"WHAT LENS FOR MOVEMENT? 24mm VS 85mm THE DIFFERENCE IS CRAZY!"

Have you ever tried to look up your name in Google and seen what comes up? It's kind of fun. I haven't done it for a little while. Matt T. Hapoya. No comment.
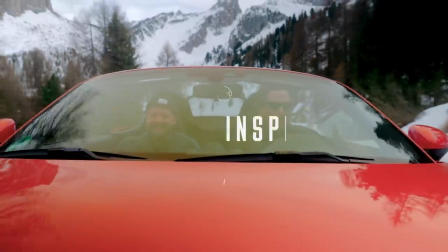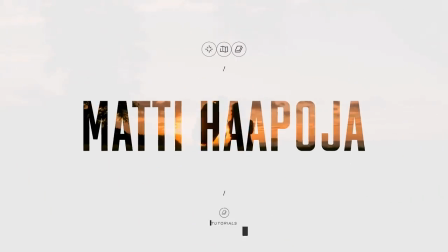One of the things that people don't really think about enough is how much of a difference it makes what lens you're choosing to film with. But when you're using a gimbal or a steadicam or some sort of stabilizer, and you're having movement in the shots, it matters even more which lens you use. You can get a completely different look from using something like this, the 24 mil, versus using something like this, which is an 85 mil. The look is completely different. Now typically, when you're starting out using gimbals or Steadicams, I do recommend using a wider lens for a few different reasons. First off, it's way easier to frame up your shot when you're using a wide angle on a gimbal versus something like a zoom lens, like an 85mm. Two, it's a little bit more versatile to use something like a 24mm or a 35mm because you can still get those wide shots and you can get the close-up shots. And then three is that it exaggerates the movements a lot of times, so you don't have to go as crazy with your movements, but you're still getting that action, that movement, even by walking just a little bit. But using a lens that's a little bit more zoomed in, like an 85mm, can make for some really, really cool results. So why don't we compare the two? Let's look at what kind of results do you get out of the 24mm and then the 85mm? And how different they are on a gimbal, that is.
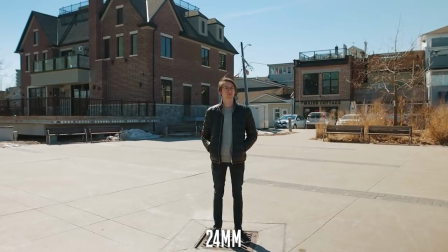All right, so first off, we have the classic dolly forward and here we're just moving closer to our subjects.
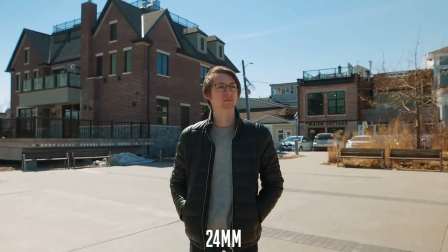We're starting out farther, we're starting kind of on a wide shot, and then we're gonna walk forwards until we're on kind of like a close-up or medium shot.
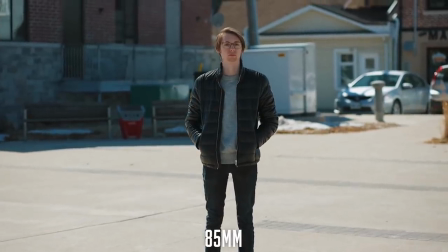And it's crazy how different the look is, even though the settings are completely the same.
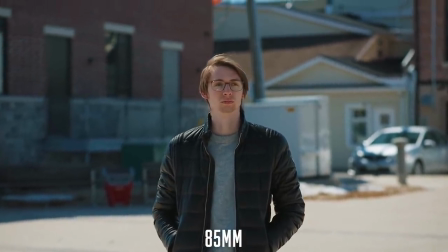We're at F2.8 here, white balance, all of that stuff is exactly the same. The look is completely different. Right away, we see that the movement with the 24 mil is a lot more exaggerated,
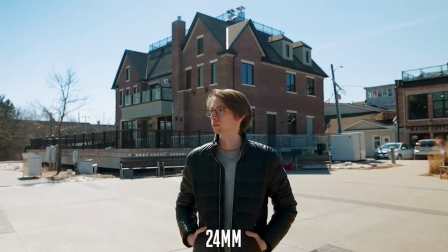and that's because we don't have to walk as far of a distance to complete this move from a wide shot to a close-up. When I was using the 85 mil, I had to go like way far. and walk really far to get up to that zoomed in close up.
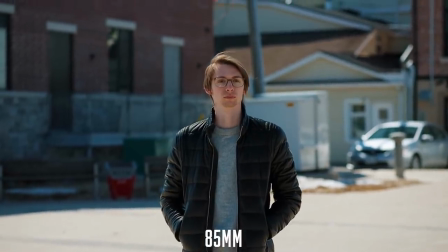To get it to look like I'm moving kind of at the same speed,
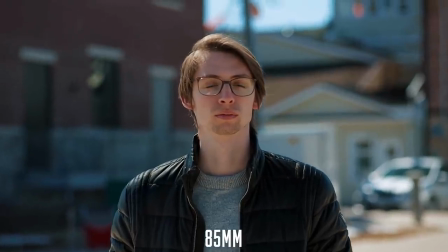I would have had to walk way faster or run even with the zoomed in lens and even with that, the movement would still look completely different,
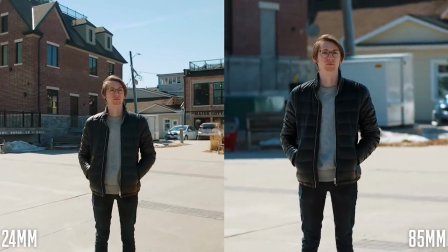which we'll get to in a little bit. Next, we can notice that with the 85 mil, you're getting way more shallow depth of field,
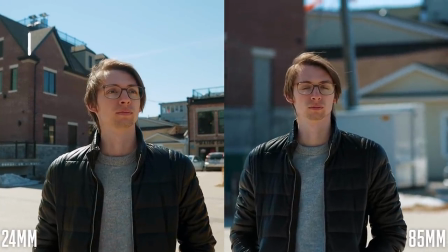even though we're at the same aperture and that's just the nature of things with a 24 mil versus an 85 mil,
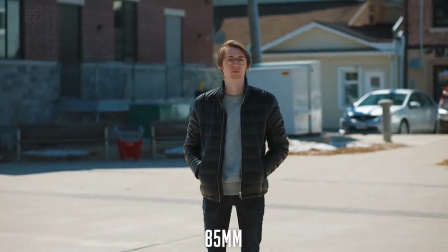but the whole image just looks a little bit softer, nicer, almost less contrasty, which is really interesting. And then of course we get to the background, which looks completely different.
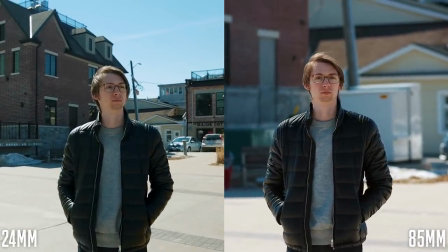With the 24 mil, we're seeing a lot more of the background, and then with the 85 mil, we're only seeing like a tiny portion of it.
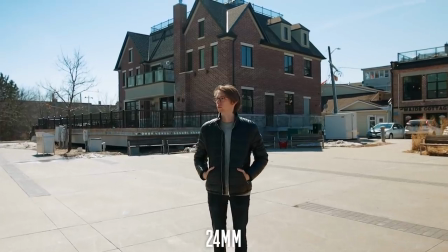And so of course with the movement then, with the 24 mil, you're gonna see a lot more movement in the background versus the 85 mil.
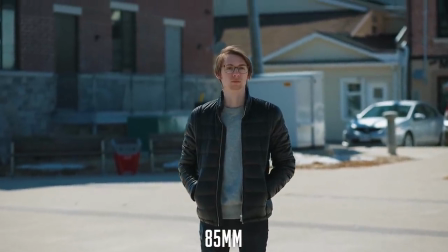It kind of looks like the background stays fairly static, like there's not that much movement going on.
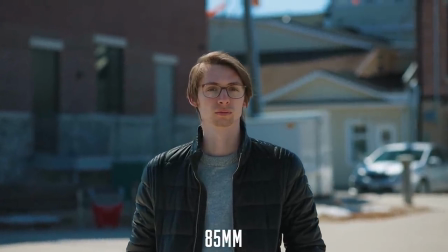With the 85 it almost looks more like a zoom in than a dolly forward,
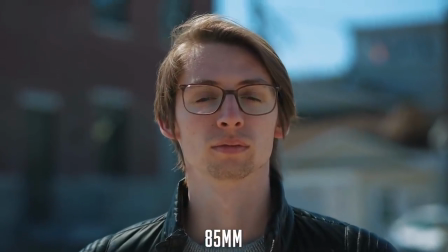unless you're just really focusing in on the subject, then you can kind of see a little bit of a difference when you're dollying forward with the 85 mil.
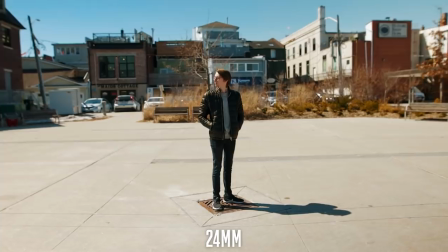Then let's take a look at the orbit, so we're just circling around the subject, and I did a wide and then a little bit more of a close up.
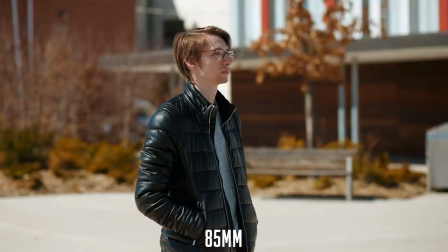And again, the movement here takes way longer with the 85 mil because the orbit is way bigger,
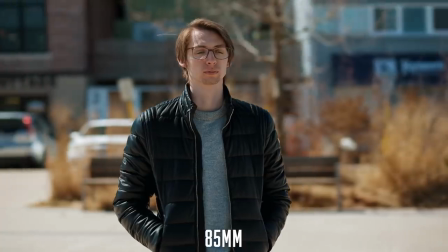where I'm gonna have to go farther away from the subject and do this really wide arc.
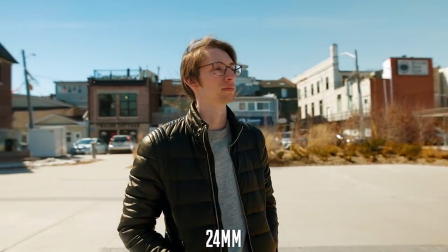As opposed to the 24 mil, I can be pretty close, so I don't have to move as far of a distance. So the movement takes a longer amount of time, but here it's really interesting.
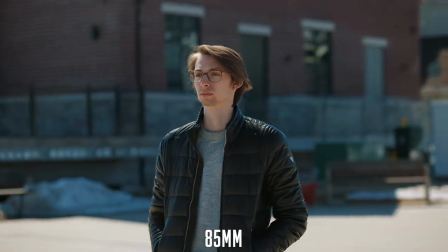The background almost looks like it's moving faster with the 85 mil. It kind of looks like it's whizzing around Matt as I'm orbiting around him. And this is where we get that Michael Bay effect. It kind of makes this crazy action chaotic look,
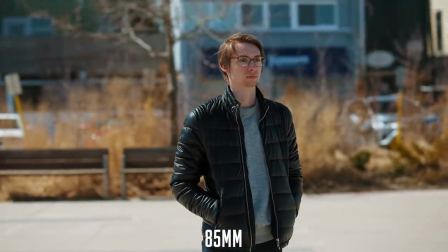and he did this a lot using zoom lenses and then just orbiting around his characters or his actors.
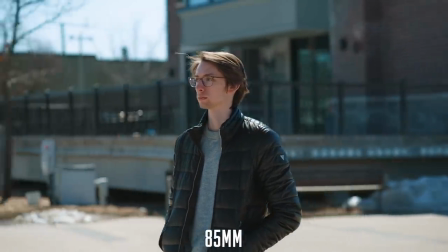It really helps to add a little bit of action with that faster whizzing around. It kind of looks like the world is spinning around the character.
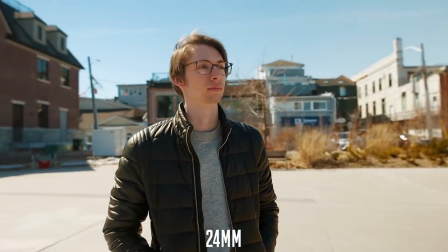Versus with the 24 mil, it's very apparent that we are spinning around the subject.
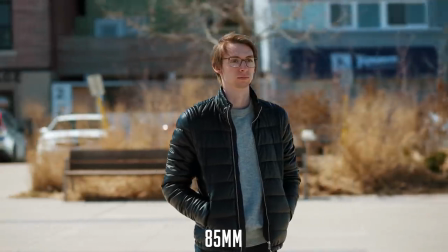With the 85 mil, it kind of looks like the world is spinning around the subject. And then we have the classic leading or follow shot.
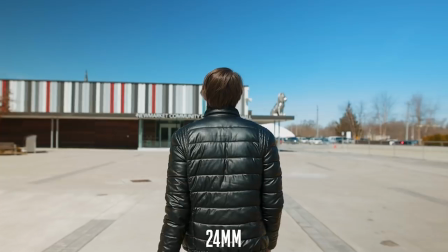So here we're just either moving backwards in front of the subject or we're following the subject. and with the 24mm, you see a lot more movement.
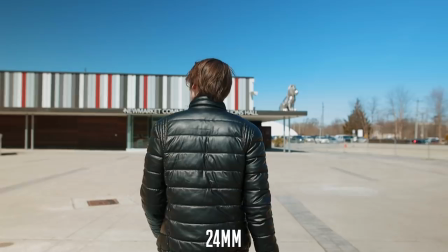It looks like the character is walking and moving forwards, whereas with the 85mm,
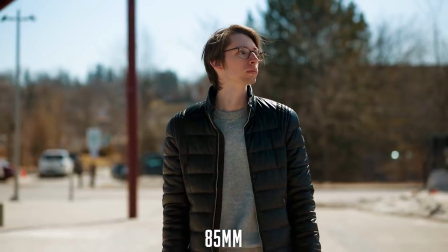it almost looks like Matt's kind of just like walking in the same place because the background doesn't change as much.
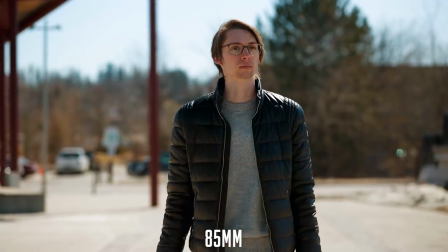It kind of looks static. Just kind of looks like he's just walking there and he's just kind of faking it.
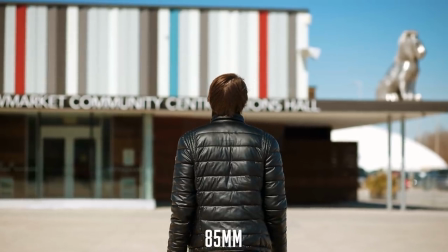But it is a really nice look also, especially this follow shot. I don't know, there's just something really, really nice about it. It really isolates the subject and I just love the movement, and there's kind of like an ominous feel to it.
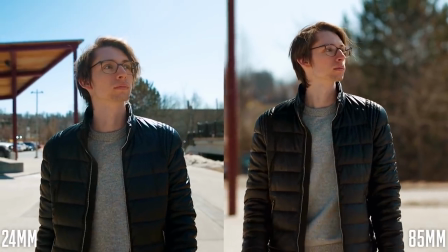So really here with lenses, like always, there's no right or wrong, you should always be using this or you should always be using that.
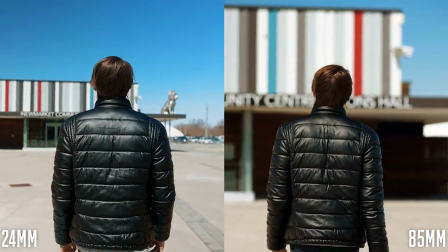They're just very, very different. Not only in the typical differences between a more zoomed-in lens or a wider lens, but also with the movement.
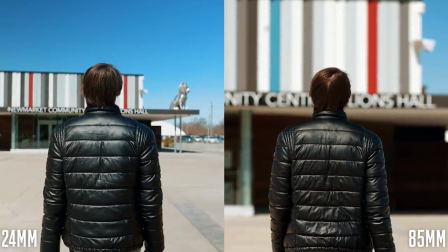It makes a massive difference if you're using a wider lens, a 24 or a 35 mil, or a more zoomed-in lens, like a 50 or an 85 or a 135, you'd get that crazy whizzing around the world effect. But in general, like I said, I would recommend if you're starting out to use a more wide lens,
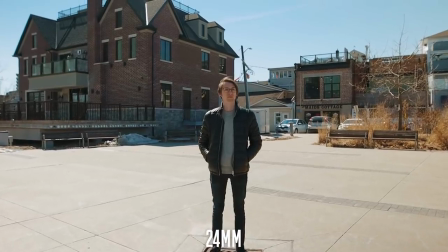something like a 24 or a 16 mil or a 35 mil at the very least,
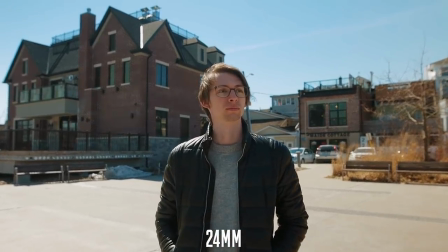just because it's a lot more forgiving. It's easier to frame your angle. If there's a little bit of shake while you're filming with an 85 mil,
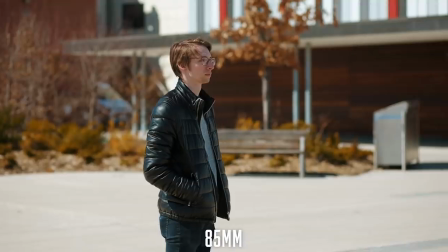you're gonna notice that shake a lot, even just a tiny movement, you're just like, whoa, whoa.
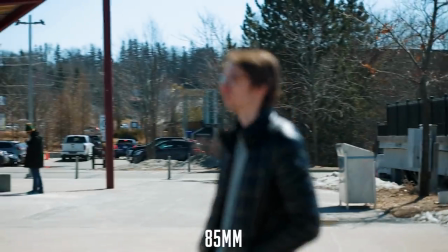The orbiting shot is much harder on the 85mm, I'd say, but the look is really cool also.
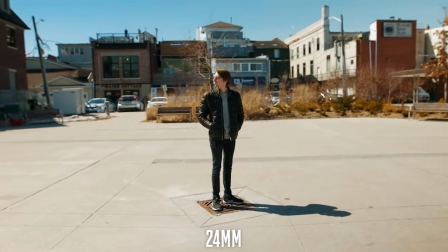So when you're starting out, I would definitely recommend trying out a wide lens first, and then once you get a little bit better with a gimbal or steady cam,
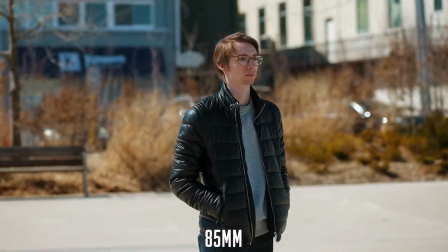then move into the more zoomed in lenses like an 85mm. And I'd say gimbals really opened up using lenses like an 85mm with movement. Before, it was really hard to use something like an 85mm when you're trying to do a moving shot, just because you have to be so careful with the movement. And gimbals allow you that kind of precision or that extra stable movement that you need for a more zoomed-in lens when you're running around with it. All right, so there we go. I hope that helps you kind of make your choice on which lens to use when you're trying to do some moving shots with a gimbal or Steadicam. For me even this was really eye-opening doing this comparison. I haven't really ever compared them like this So yeah, I learned a lot. I hope you learned a lot too. Okay, I really need to do something about that that Google search, so I'm gonna try to make myself a Wikipedia page or something. I don't know I've already buried a lot of the other search results, but this is just weird now. I don't know what to think about this. All right. Wish me luck.